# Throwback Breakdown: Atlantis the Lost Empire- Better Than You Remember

And we thought that it would just give the whole place a little more credibility even even if a character doesn't stop and explain it for the audience the fact that we
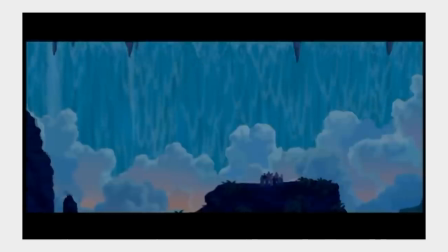[19:55]
knew what it was and the artists knew how it worked just enabled them to believe in it more that mindset of writing
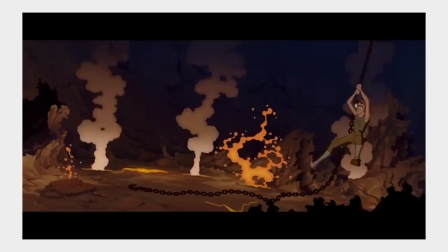[20:02]
selflessly of being able to leave out really cool pieces of the fiction for the betterment of the whole narrative was something imperative for the team behind
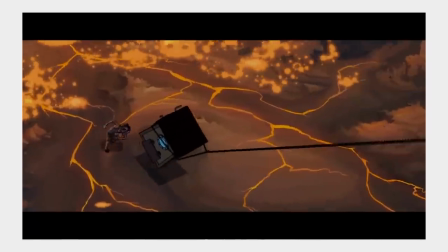[20:10]
atlantis to cultivate because the movie really couldn't have been made without it the very first time we got everything up on rails and screened it for people
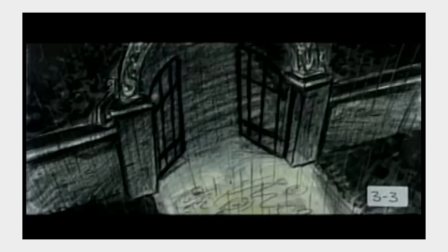[20:18]
we only had the first two acts and we ran an hour and 20 minutes and people said gee that's a little long
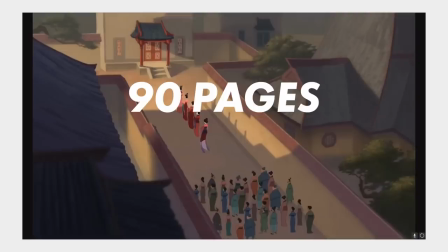[20:27]
see regular disney scripts are roughly 90 pages each page translates to about one minute of
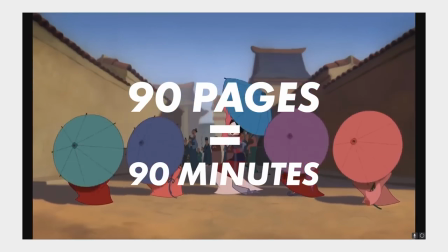[20:33]
screen time creating disney's signature 90 minute movies but for atlantis all of that research and
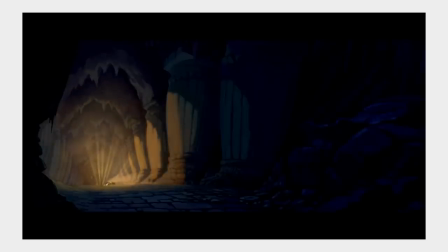[20:40]
world building that we talked about gave the lost empire an original script of 155 pages the first draft that I turned in was 155 pages long."
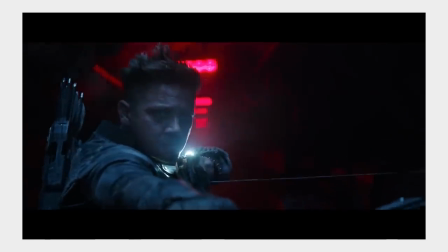[20:52]
Now while we hire beings of 2020 don't bat an eye at a two and a half hour Disney movie, back in the late 90s that wasn't even a possibility.
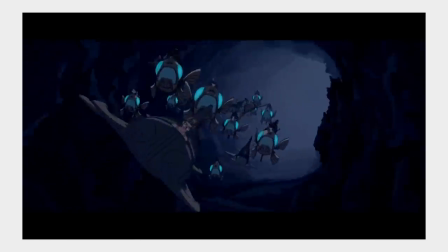[21:02]
The Atlantis team came to grips with the fact that some of their script would have to see the cutting room floor.
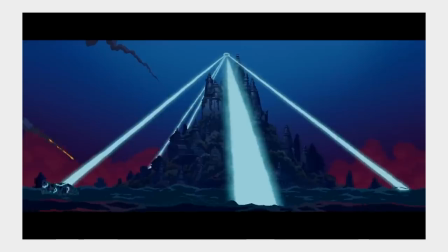[21:08]
This is of course one of the hardest parts of any creative process,
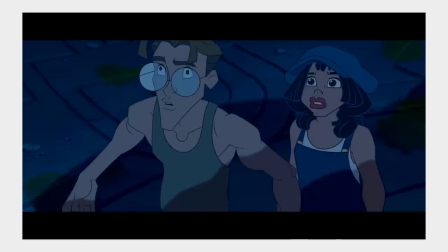[21:12]
where a writer must kill their darlings where they edit out what they simply like from what is necessary since
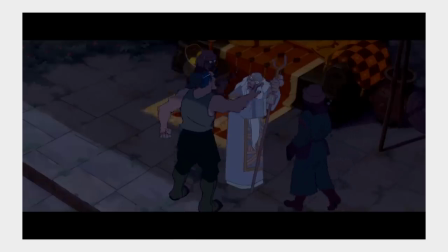[21:19]
the time spent in atlantis was the real draw of the film the team chose to focus their reductive attention on the
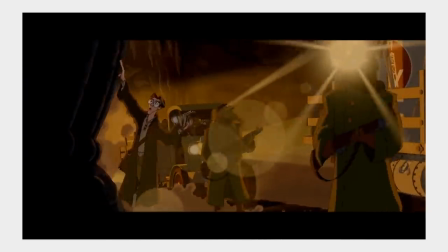[21:26]
journey to atlantis whole characters and sequences were cut from the cave section of the script along
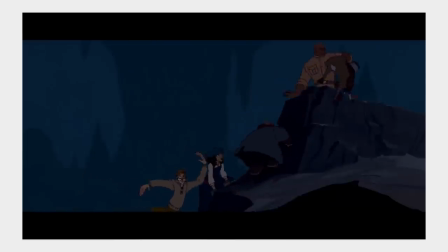[21:32]
with the host of terrifying albeit interesting monsters such as squid bats and land beasts
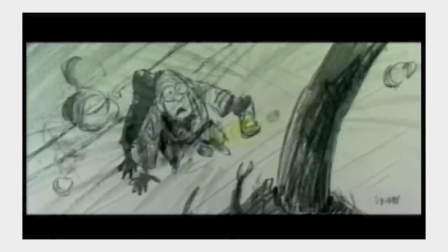[21:39]
although not everyone was so sad to see some of these creatures go okay for the record
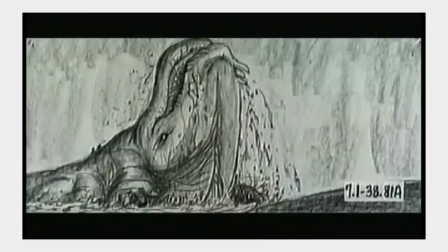[21:46]
i never really bought off on the lava whales because uh i mean come on i mean that that would have been too much
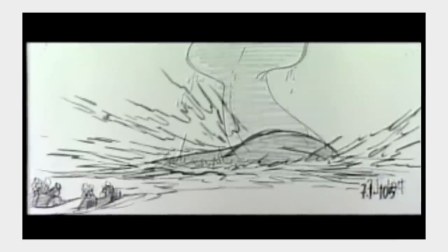[21:53]
of a leap of faith for me i mean you know whales made lava okay well wouldn't they burn up that was a kirk and gary thing so sorry guys but
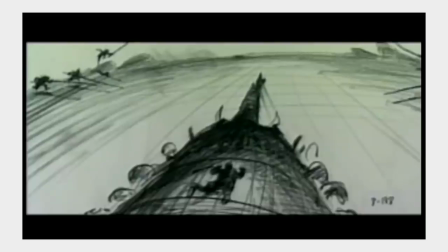[22:00]
uh you know i wasn't sorry to see that one go this editing process as painful as it might have been for some was integral in distilling the script down to its
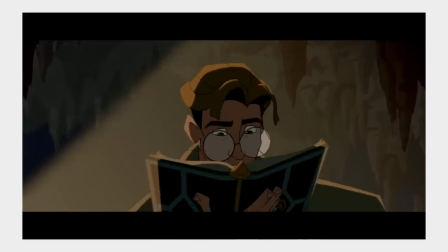[22:09]
best parts the second act of atlantis transformed from what producer and famed comic book artist mike mignola called a monster parade mike mignola described it as a monster parade into something much more human
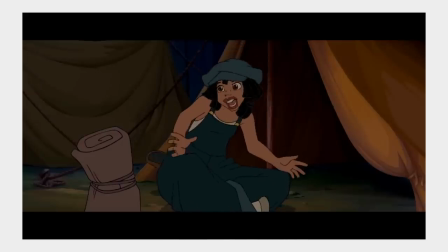[22:23]
and emotional where other disney animated features relied on songs and
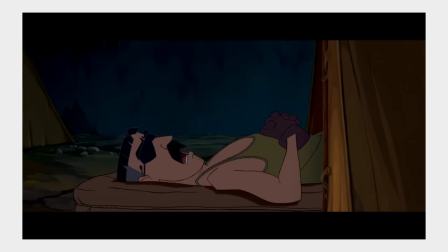[22:28]
music to develop and progress the characters atlantis didn't have to worry about that and it allowed
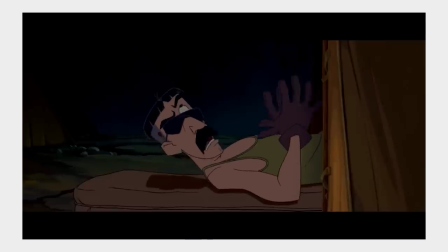[22:33]
atlantis to be one of the few disney movies to exclusively build its protagonist and
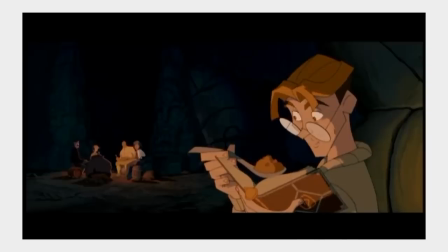[22:38]
supporting characters through dialogue and human bonding. Ultimately, we decided it was more important for Milo to kind of bond with the crew and the crew to bond to him.
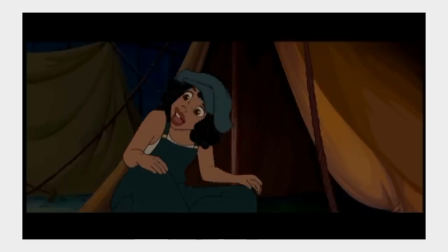[22:46]
So we decided to tell the journey to Atlantis kind of a little more on a human scale.
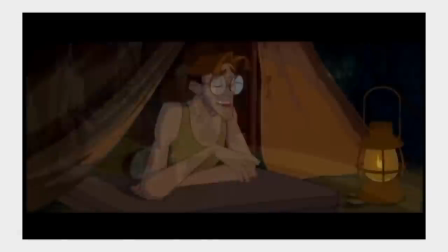[22:51]
You get all the fantastic scenery, but the story that you're really tracking is more of a human one.
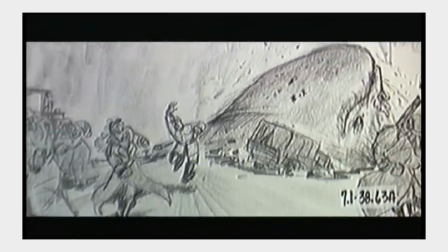[22:57]
There are pieces of Atlantis The Lost Empire that we as the audience will never see.
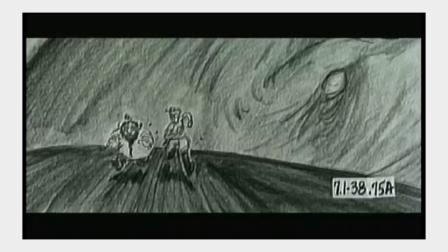[23:02]
There are details about its lore, setting, characters, and creatures that we will never know.
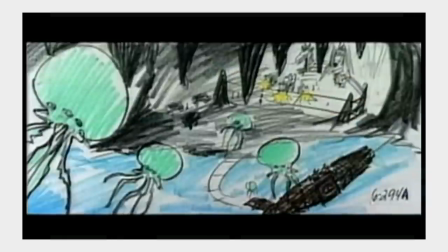[23:07]
But those aspects of the film that were kept silent, or put on the back burner, or removed altogether,
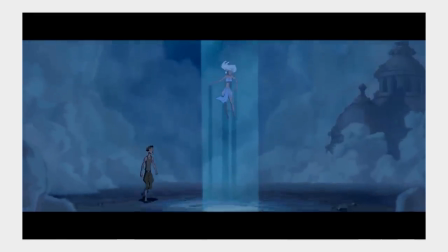[23:13]
were done so in an attempt to craft the most powerful film possible.
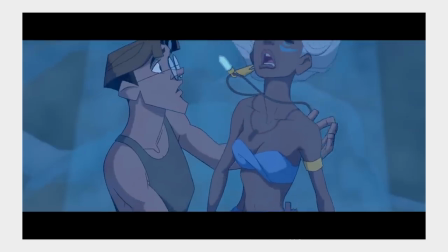[23:18]
There's 50,000 ways you can tell the story about a bunch of explorers that make it to Atlantis. What's the most compelling?
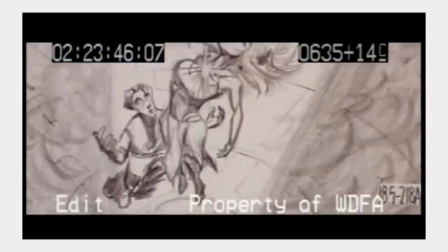[23:23]
What's the most emotional? What's the way that we really want to relate to the characters on the screen? That's the story to tell, and anything that's not on that spine has to be shaved off and thrown away.
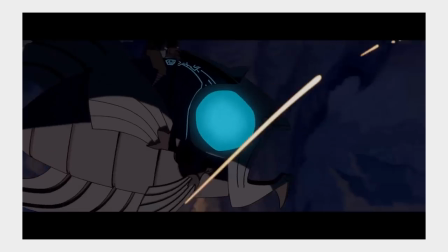[23:32]
Just stick with those core ideas that belong in the movie. For Don Hahn and everyone else working on the movie, story was king, and it always took precedent.
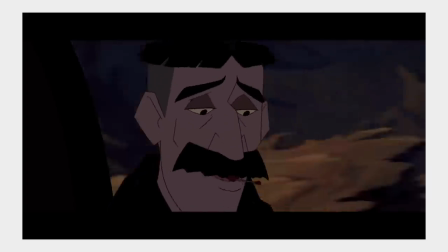[23:41]
And that reference to the narrative was probably for the best, because the story of the film was not an easy one to tell.
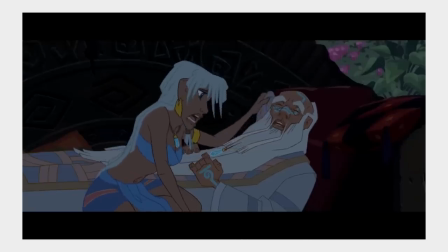[23:48]
In fact, I would say Atlantis is one of the most nuanced 2D Disney films ever released,
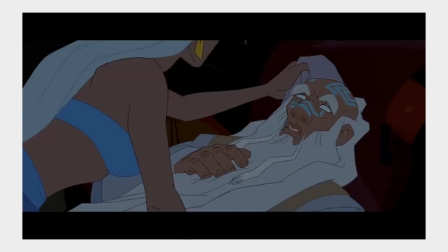[23:53]
and much of that is owed to how the writers handled the conflict.
I'm forgetting something.